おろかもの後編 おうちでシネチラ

画面写真を提供いただいてますのでそちらを共有しながらですね場面についてですね話し合ったりですとかゲストのお三方には現場での裏話などもしありましたらお話なども2年半前のことって結構覚えてるもんですかどうですかねちょっと写真見ながら覚えてるかどうか
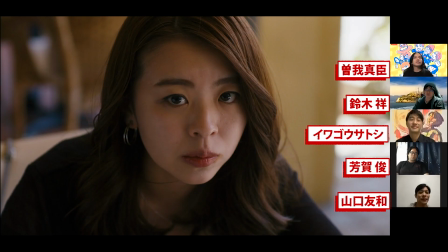意外と2年半で昔だからねこれはですね結構映画始まって大体10分くらいのチームなんですけど主人公の陽子が兄が浮気している現場を抑えて女の人気になるなと思って後をつけていくとですね
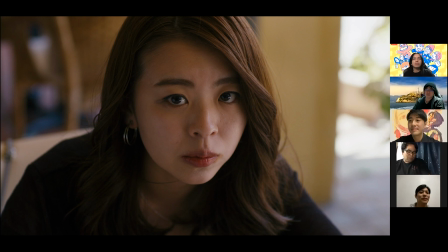喫茶店に入っていくんでこのカフェで何してるんだろうなと思って家を消して中に入っていって最初に対面した時の顔ですね先ほどのお話の中にも出ましたパスタ食べてるところですよねさっきもそうです中にちょうどスパゲッティを飲み込んだ後ぐらいの顔が好きですね
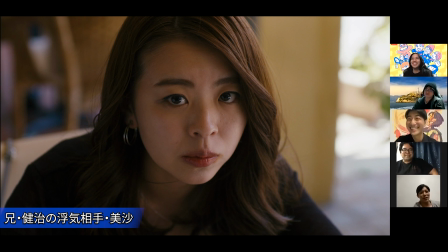パスタが美味しいという評判のお店ですもんね彼女が登場する最初のカットですねすごいイメージ一番残るしありがとうございますずっと顔が例えばグレてたりとかフォーカスが合ってなかったりとかして
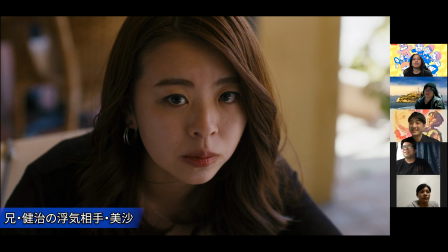ずっと顔が映ってなくて実際どんな人なのかなって主人公と同じ視点で最初に対面した時の顔なんですごく印象的に撮りたいなと思って撮ったシーンですね青だよねこれ出たーって感じでやっとまともに
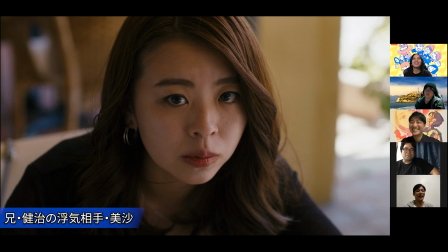入れて口の前についてますよここのシーンの僕の印象としてすごいカットがパッパッパッパッと切り替わってるような印象があったんですけれども
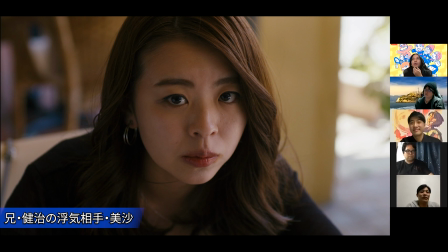そこって何か意識されてどういう効果を狙われたのかなというのをちょっと伺いたいなと思うんですけどやっぱり僕としては映画ってなんかなんて言えばいいんだろう
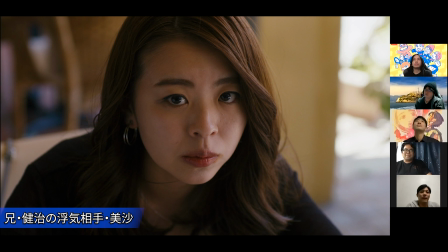一種の乗り物みたいに見てほしいなと思ってて例えばこのシーンだと主人公のヨウコに感情移入しながら見てほしいなと思ったんですねだから観客の皆さんにはここでヨウコに乗って一緒に見てほしいと
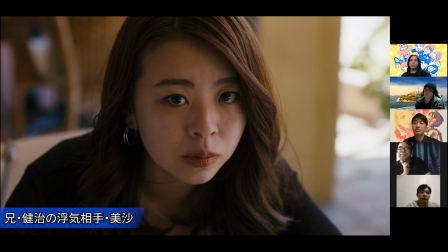なので初めて誰かに会いに行くシーンの時ってちょっと緊張するじゃないですかなので彼女の視線というのをすごく気にしてまずカフェに入ってきて辺りを見回したらあそこに後ろ姿の彼女がいるっていうので
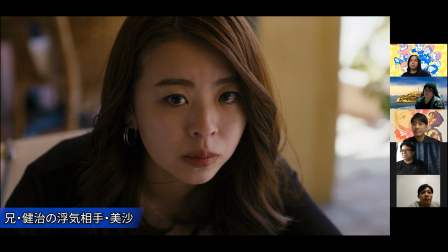彼女の姿を捉えてその後彼女の陽子の顔を撮ることで入ってきた人の緊張感を移入してもらうというか今度は彼女が近づいていくのに一緒に合わせてカメラも一緒に動いて近づいていくと
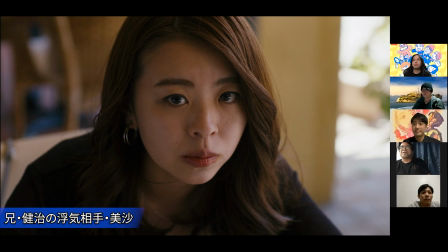どんどん彼女に乗っていくような感覚になれるというかそういう意味でのカット割りがありましたねここのシーンに入る前のシーンで日曜日の昼間から岩子さんが一人でホテルにポンと入るじゃないですかっていうシーンがあったじゃないですか出てくる時岩子さん一人で出てきて
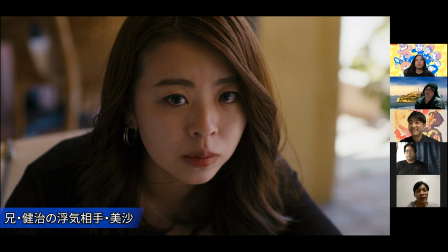彼女が一人でまた出てくるじゃないですかその彼女を追っかけていってこのシーンになるじゃないですかその別々っていうのはやっぱりアリバイというかそういうことで別々に入って別々に出るみたいなことをしたってことですか
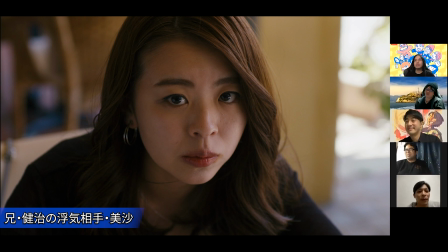別々に出てきた理由っていうのをちょっとここで明言していいのかどうかあれなんですけど多分人によって考え方違うと思うんですけど僕の中での解釈ではちょっともう2人の関係性って難しくなってきている部分があるんじゃないかっていうのを示唆したかったんですね
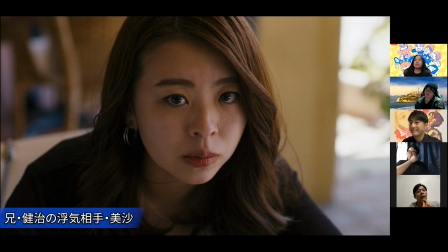結婚が間近でケンジ自身はミサともうちょっとで決着をつけなきゃいけないって薄々分かりつつでもそれを言い出せなくて傷つけたくないから傷つけてるみたいな